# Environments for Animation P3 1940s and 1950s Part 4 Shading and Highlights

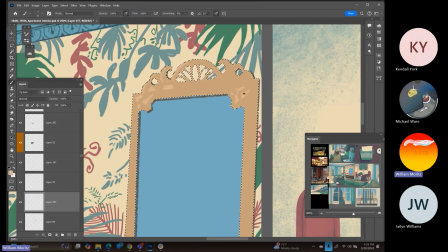2278s
And I'm not being overly detailed. I'm just doing shapes, and I want to give the impression here of
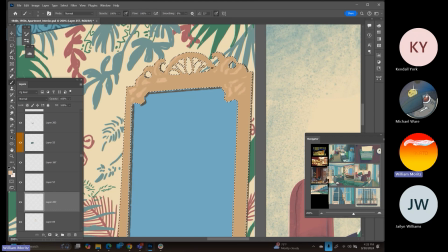2286s
some kind of cutout being extremely loose with the details that I'm doing on the wood inlay there.
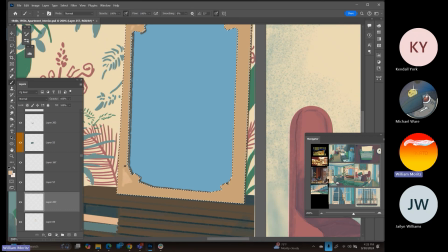2295s
But if I don't do it, it'll look like it's missing something. So being loose, but still intentional with the shape language.
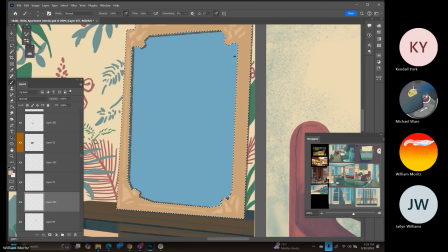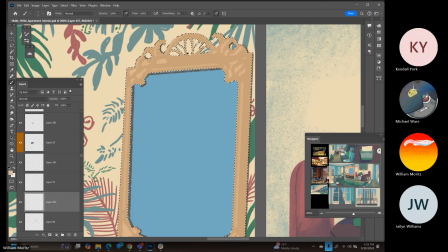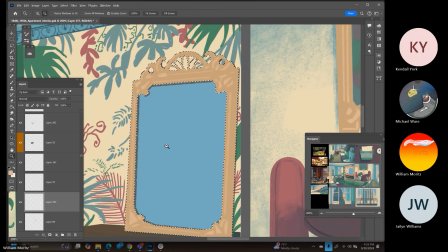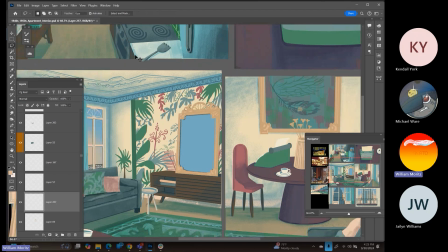2328s
Okay, there we are.